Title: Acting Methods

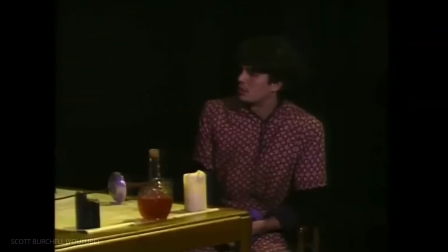12:25 Do you understand?
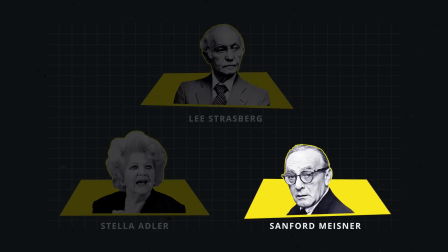12:29 Let's now look at the third major school in method acting, Sanford Meisner's method.
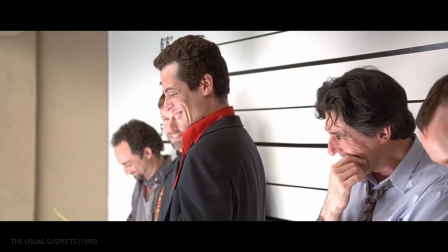12:36 The Meisner School is known for its focus on the behavioral aspects of the method.
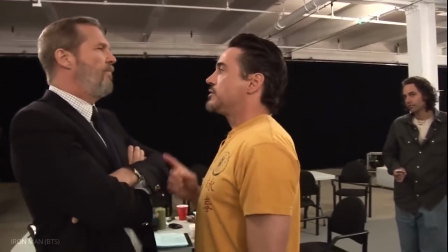12:43 Meisner sought to focus on actors' relationships, getting performers to respond to each other truthfully.
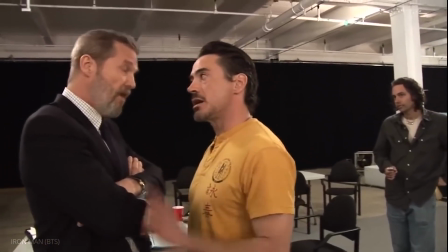12:49 A child told me, I'm not a kid. You know, I hate it when you have...
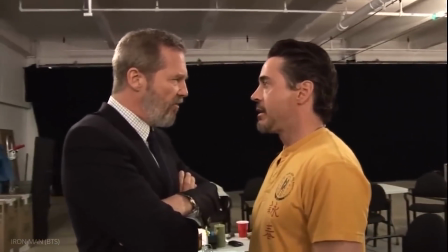12:53 In other words, he was focused on the reaction element of acting, the response to outside stimuli.
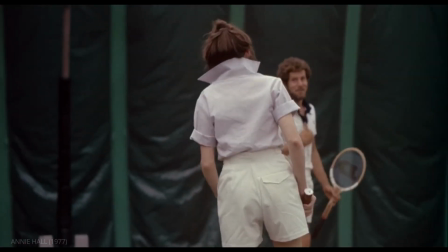13:02 Legendary Meisner-influenced performances include Diane Keaton in Annie Hall,
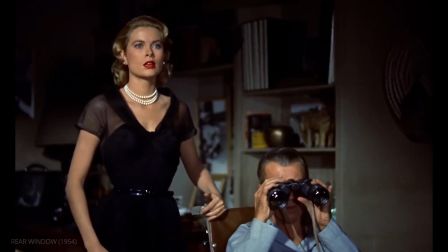13:08 Grace Kelly in Rear Window, and Jeff Goldblum in The Fly.
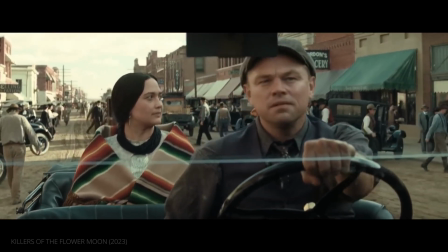13:15 Meisner techniques encourage actors to focus on reacting.
What was that? Shomikasi.
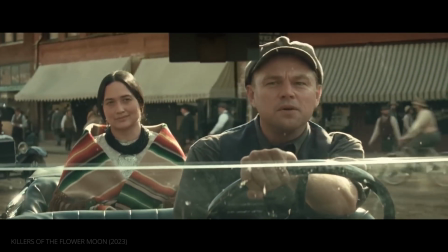13:22 That's how you are. I don't know what she said, but it must have been Indian for handsome devil.
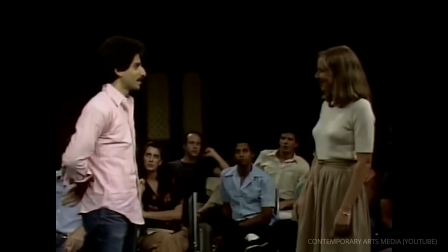13:32 Arguably, his most famous technique is the repetition exercise,
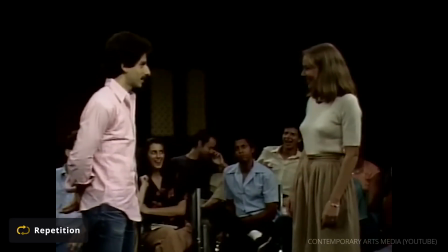13:36 where scene partners will repeat simple phrases and alter their responses based on what they are picking up from each other.
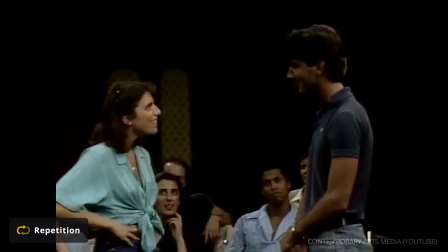13:43 Not really. Not really. Not really? No, not really. Oh, no, not really.
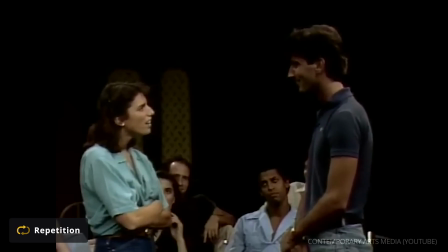13:48 Oh, no, not really. Oh, no, not really.
This leads actors to employ active listening and pay keen attention to emotional reactions.
Oh, you love that, don't you? Yeah, I love that.
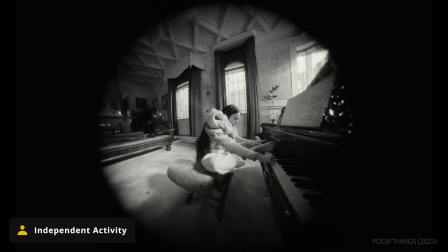14:00 Another Meisner technique is independent activity, where an actor will engage in an activity while in character, letting behaviors emerge naturally.
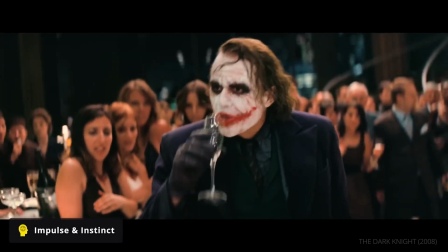14:12 Meisner encouraged impulse and instinct, pushing his actors to trust their intuition and act without too much premeditated thought. He explains. You can talk about how to play a part, but until it finds its living roots in you, it's in your head. It's what? It's in your head. In your head. In your head, yes. And I am against the head. Yes. Method actor Joaquin Phoenix echoes this sentiment.
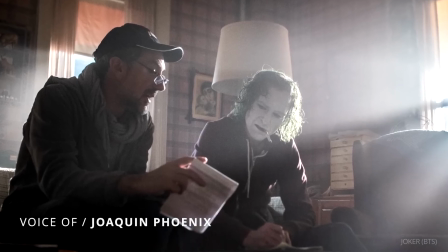14:53 You go through the script and you can't help but come up with ideas.
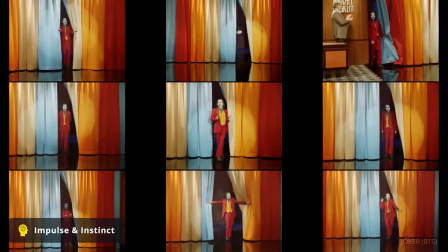14:58 But if I ever go onto set and then consciously try to use one of those ideas that I've had,
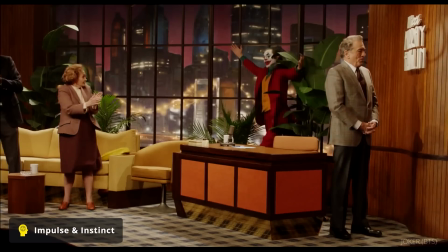15:04 it's always really bad, like without fail.
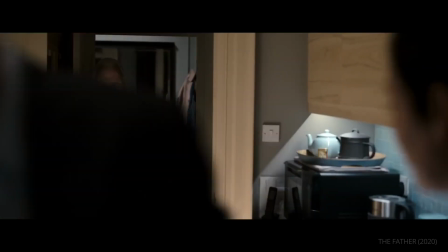15:10 Like Adler, he also emphasized the importance of subtext.
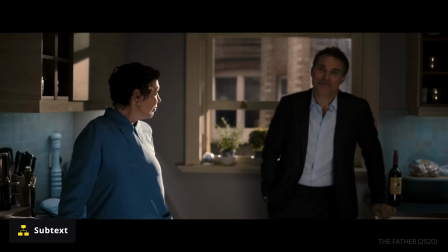15:14 He believed strong performances came from the unspoken emotions that lay beneath dialogue.
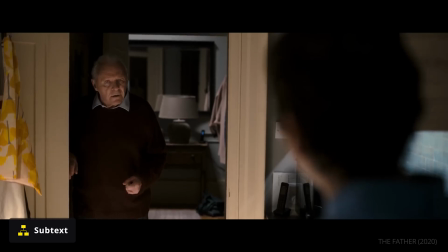15:20 We have guests this evening? No, why? Oh, nothing.
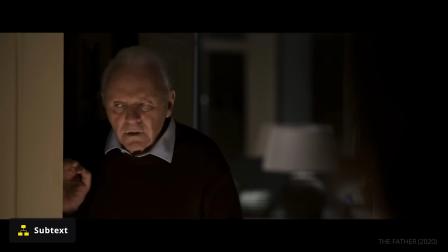15:28 Nothing.
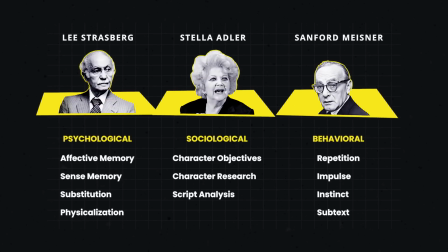15:31 Acting is far from a science, and no one actor's approach to getting a good performance is the same.
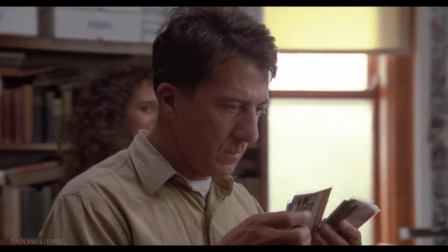15:38 Method acting simply provides framework that can help an actor more fully immerse themselves into a character,
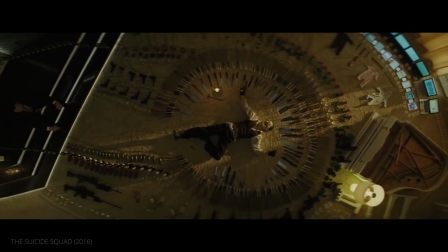15:44 contrary to the myth that the method means being a menace on set. Most acting requires a script.
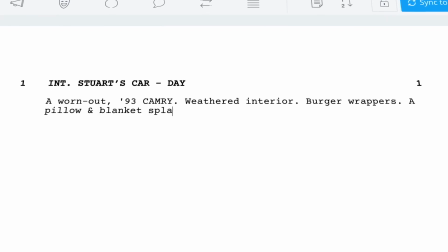15:52 Get started on your own screenplay with Studio Binder's screenwriting software.
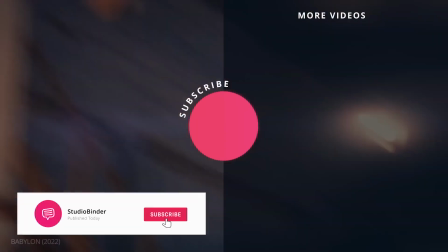15:58 And with that, my performance is complete.
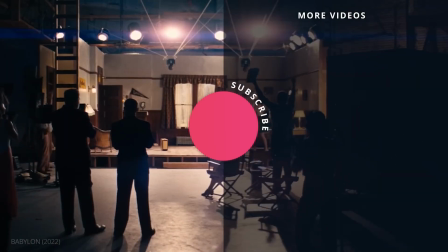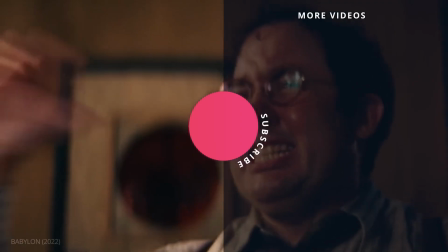16:09 Okay,